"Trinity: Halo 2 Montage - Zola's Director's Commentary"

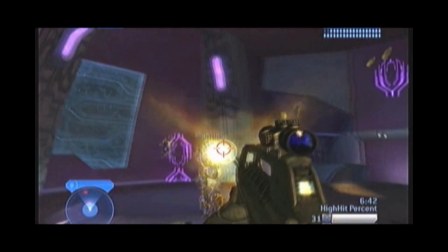488s
so for him it was probably a bit
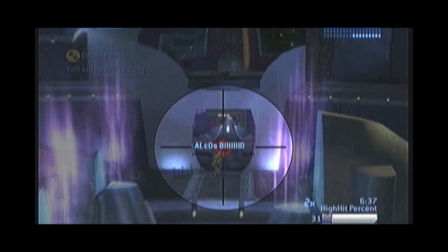493s
probably one of his favourite clips because he got a clip on the other two it was at a time when they were all playing
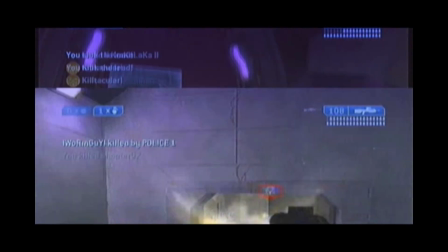498s
free-for-alls together trying to get clips on each other trying to outdo each other for the montage I mean they'd
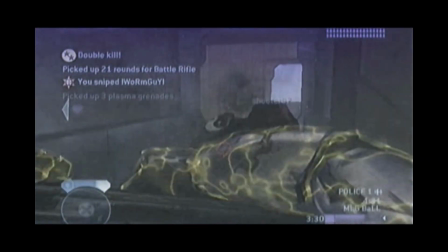503s
pretty much shown each other all their clips anyway but it was always competitive which is good for me because that spirit of competition definitely leads you to getting better clips
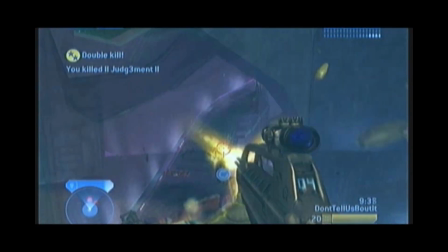514s
that was a nice subtle effect, again I was all about experimenting at this stage
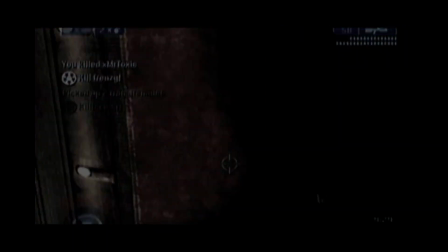518s
because I taught myself after effects and so a lot of these effects probably wouldn't have come about if i was
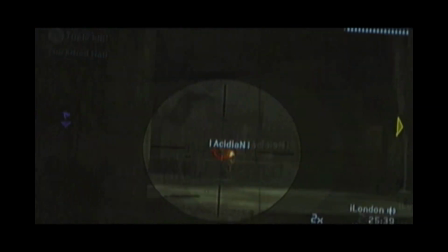525s
learning after effects in a traditional way and because i was editing all my videos in after effects as well i already had the clips
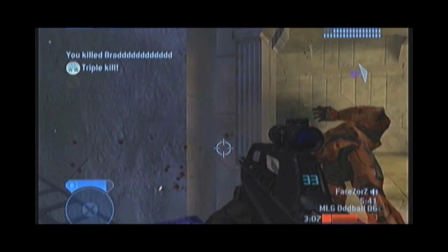533s
on the timeline whereas i know a lot of people use premiere or final cut or vegas back in the day to do those programs where
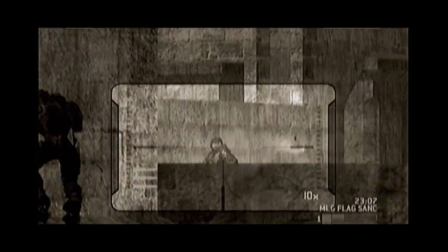542s
the the effects were way more limited so it was kind of cool to have
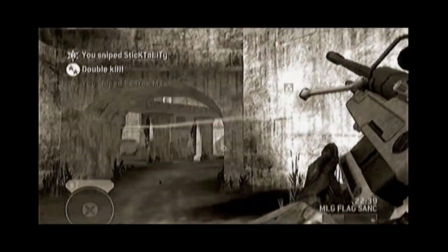546s
everything obviously it took me so much more long so much longer to edit
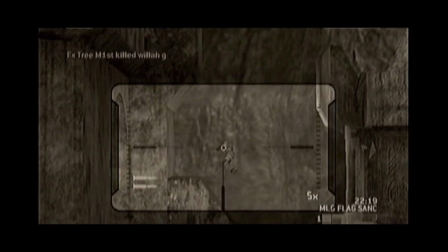551s
the videos because of after effects because you have to run preview everything so it was not ideal but at the same time it was my style of editing and when i
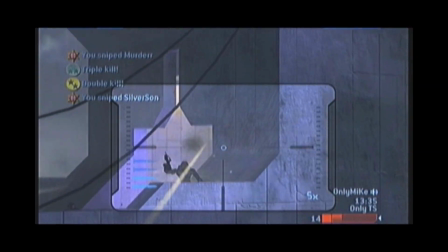559s
started making a video i've always been a believer in uh it'll be ready when it's ready which is why i never had
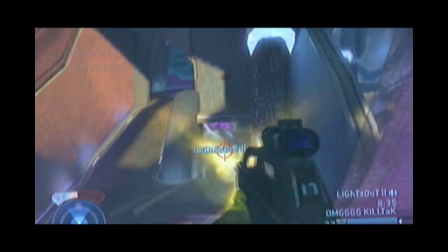565s
release dates and uh only for the straight ripping one and even that one was kind of uh forced on me it wasn't something in my choosing i guess
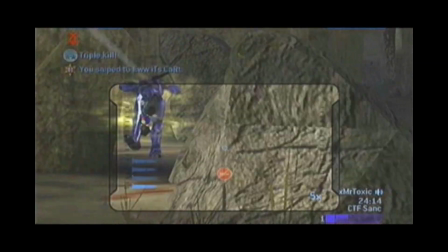574s
so yeah it was one that was probably the only one this clip just worked so well with this song and then I had the little
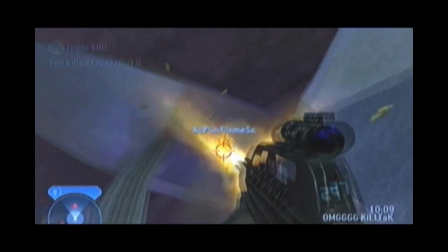581s
trinity symbol there a subtle little transition wipe but yeah I'm all about
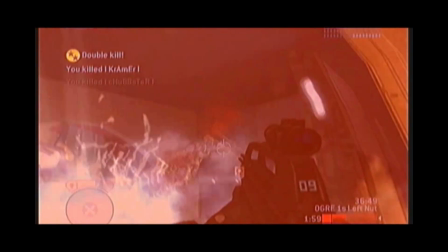590s
I didn't even show the video to anyone until I was done with people's songs you know I showed Sheenie's
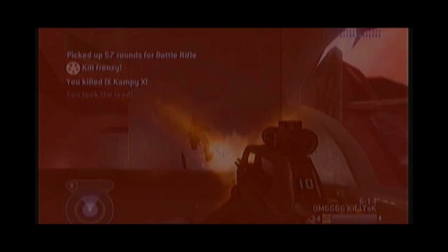596s
song and Frag his song and Tenzo their song at the end I think Tenzo was the last one I finished Sheenie's
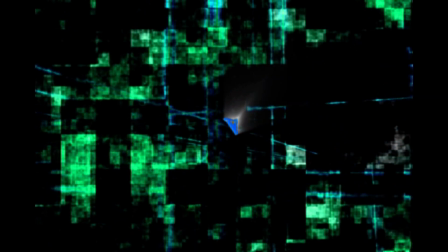602s
was the first just because I love the amber linson and I already had it on my hard drive when I went that summer so here's the logo again done in 3ds max
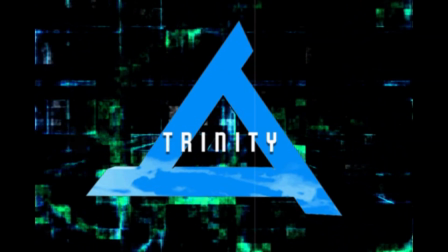611s
some controversial sky reflections there oh my god it looks so bad
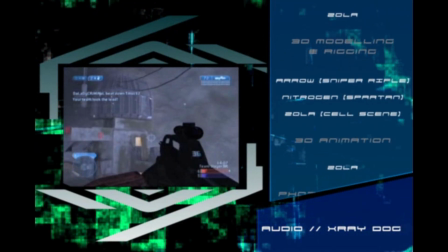616s
but yeah I mean it was one of the videos where I had again the background is just me experimenting and just getting used to
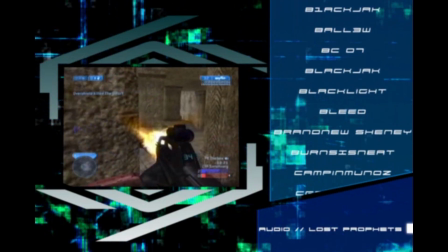625s
just used to after effects so this is done with fractal noise and then and just some colours overlaid really,
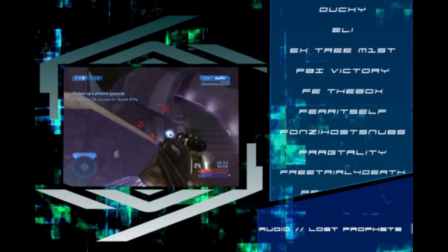632s
slight coloured fractal noise. It might have been a tutorial, it might have been me experimenting, it looks like an experiment to me.
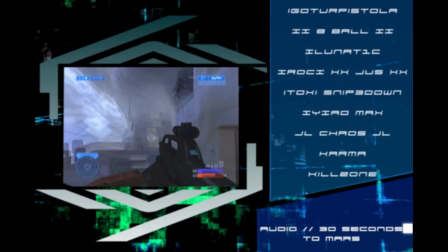639s
And it looks like I have that earlier clip that I used at the start of Frag's intro, just overlaid to add some extra lines,
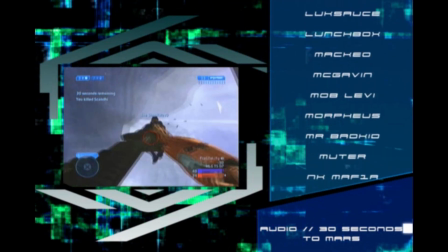647s
probably in a screen or overlay mode or something like that.
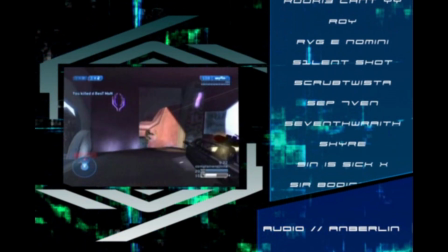651s
And yeah, and then this is it, this is the old school Halo montages with the credits, credits, which when you finish the video,
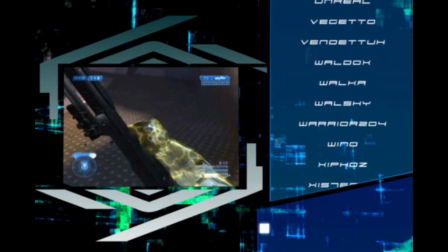659s
credits are a pain in the arse to do, because unless you're in the later videos,
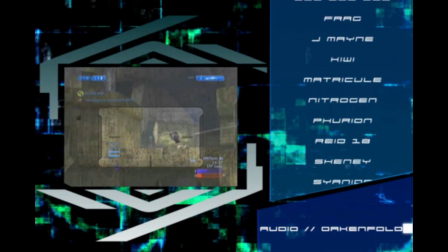666s
I use the credits to express myself as much as any other part of the video,
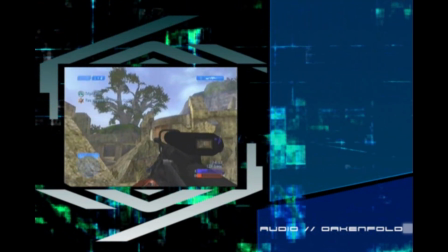671s
especially with the straight ripping montage specifically,
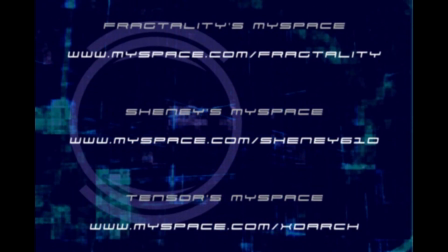676s
because I used it to do that nice transition of the maps and just tell the end of a little story and And Legacy as well,
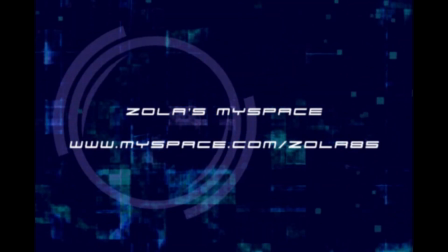683s
I kind of like made the whole last song kind of like the credits.
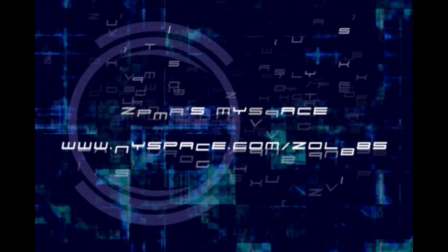687s
I mean, I didn't put credits up because I had people's names in the corner, which meant I didn't really need to thank anyone.
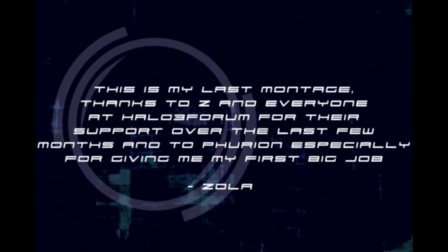693s
But I kind of viewed that last song as a kind of like slow credits, as it were.
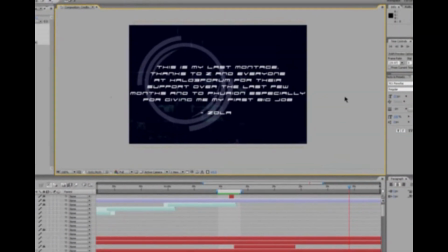698s
I did put some names up in the end. And this was kind of, I thought, kind of a funny, unique transition to come out of After Effects and then just go to close the program. I remember when I did it, someone called me Pretentious, which I just found hilarious. I was like, why is that pretentious?